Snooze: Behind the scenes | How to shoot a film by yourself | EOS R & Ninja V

Alright, welcome to this behind the scenes of the movie Snooze. My name is Ben Schubert. I am a filmmaker based in Vancouver, BC, Canada. So one of the first challenges that I wanted to do with this film is that I wanted to do it all by myself. Day one, I shot all the exteriors, which was really just that one scene.
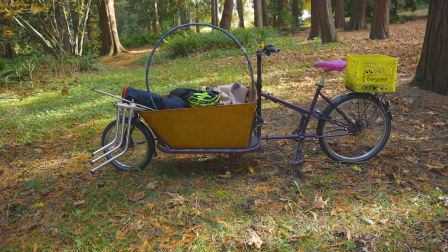17s
I brought a C-stand with a hula hoop and just draped the sheet from the hula hoop. So lighting setup on day one was really just using natural light, sunny day, had it backlit.
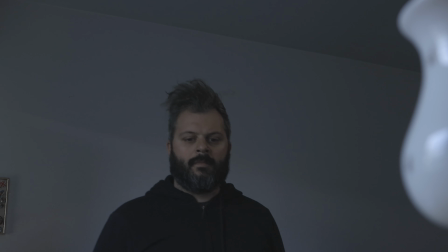31s
So day two was the end of the film. So going to pick up the alarm clock, all that stuff.
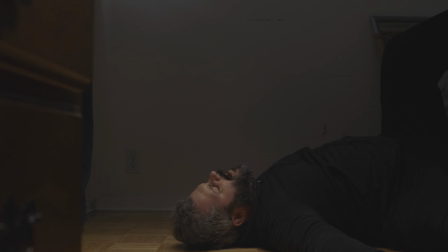38s
So for the bulk of the interior shooting, I used my Aperture 300D for that kind of daylight look.
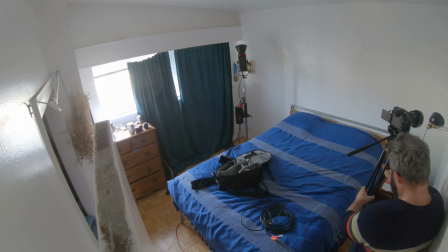44s
Using it for, soft daylight, I wanted this to look moody. I also used a small 7-inch Lumahawk LED panel that I've had for years. I could set it up on clamps and clamp it to things as a top light.
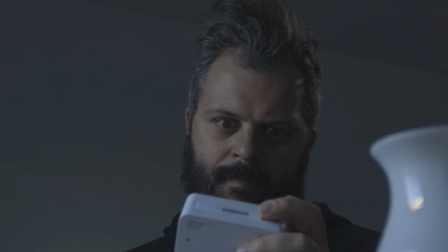60s
So it was really handy, kind of just like as a side edge light. You'll see it in places. So my other big light that I used was a 12-inch LED light panel, really simple. I was expecting to use that kind of as my top light and side light, but instead I actually used it as my gag light for the hole, which we'll get into later.
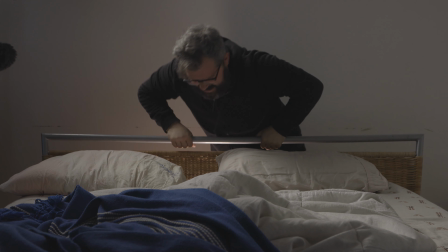80s
So day three, I filmed the crawling out of the hole gag,
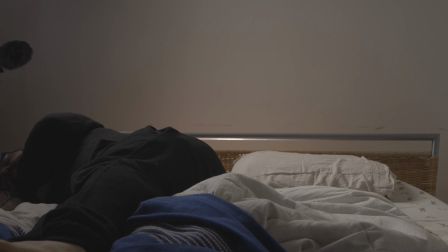84s
which I did by using my 12-inch light panel under the bed, and it had a purple filter on it, and then just kind of blasted both the orange and blue light,
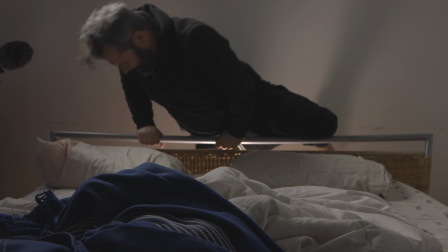97s
and that kind of gave this weird orangey weird kind of glow to signify that I'm climbing out of the hole that I would go into later. And also again, the 300D was set up just to the side of me, just to kind of light the bed and give that nice soft look. And so after that stunt, I set up the bed vertically so I could have the start doing the falls on the climbing scenes.
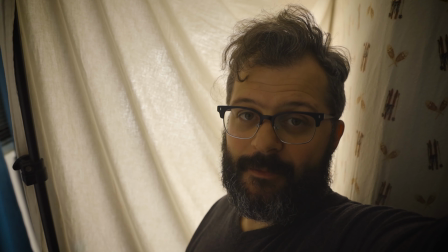125s
So right now I just finished setting up for what is essentially going to be
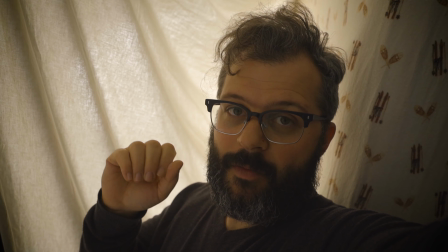130s
the middle scene, so the climbing stuff and everything of the falling. That's what I'm working on right now.
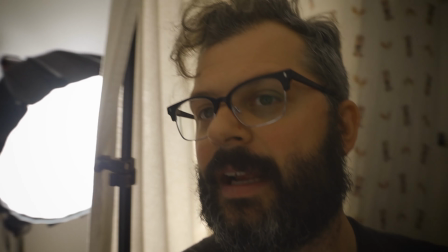136s
You'll see I've got this bed set up over here. I've got the Aperture 300D.
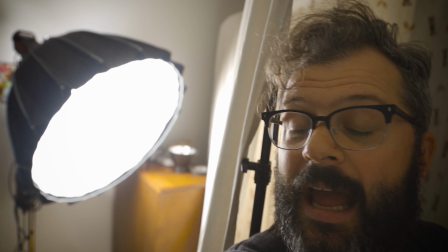144s
It's on like full blast, shooting through the light dome and through this sheet.
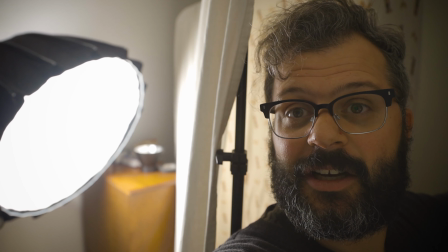149s
And the sheet's, the sheet's practical.
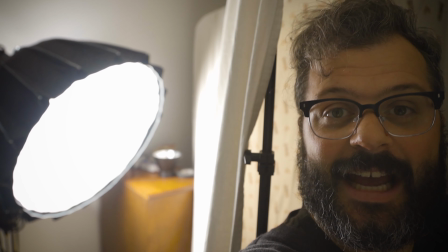152s
It's part of the set, but also it's used as a nice extra bit of diffusion, which is making me look good.
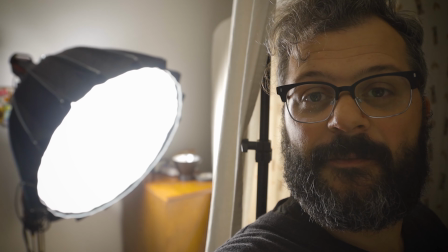160s
Yeah. And so this is how I'm going to shoot the falling and the climbing sections of this film. So day four was the same vertical setup with the bed, doing more climbing, more falling,
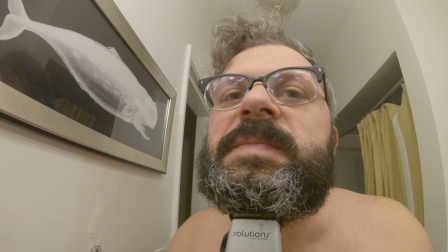174s
and shaving in between to kind of give that sense of time changing. And then once I wrapped all of the climbing and falling stuff, I flipped the bed over so it's still vertical,
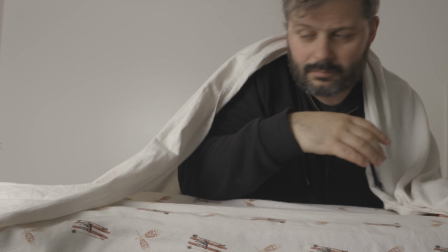189s
but kind of on its horizontal edge, and then set up for what I call the mountaintop reveal. So the first thing up on day five was the reveal of the top of the mountain,
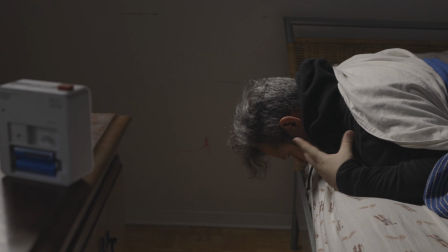201s
where I show that I'm really just sticking my head out of the blankets on the other edge of the bed. And so after that, it was time to shave again.
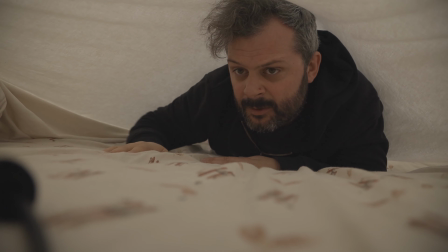210s
Then I set up the bed for the crawling around section, or at least the first actually horizontal crawling around section. And so for that, it was a 300D with reflector, and I shot it up at the ceiling, at the top corner of the ceiling, to just really like bounce a ton of light.
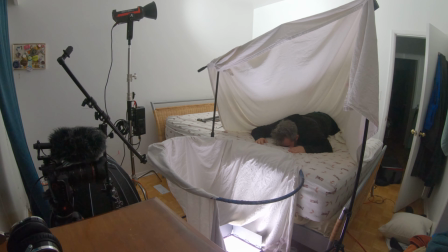230s
I cranked it up to 100%. I wanted as much light kind of bouncing off the ceiling as possible to give a nice flat and even look,
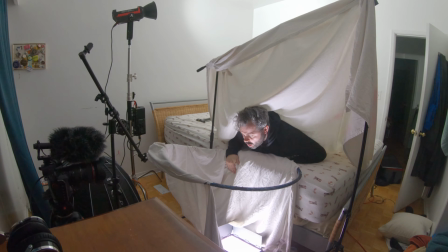239s
and I knew that the sheet would diffuse it quite a bit and bring down my exposure.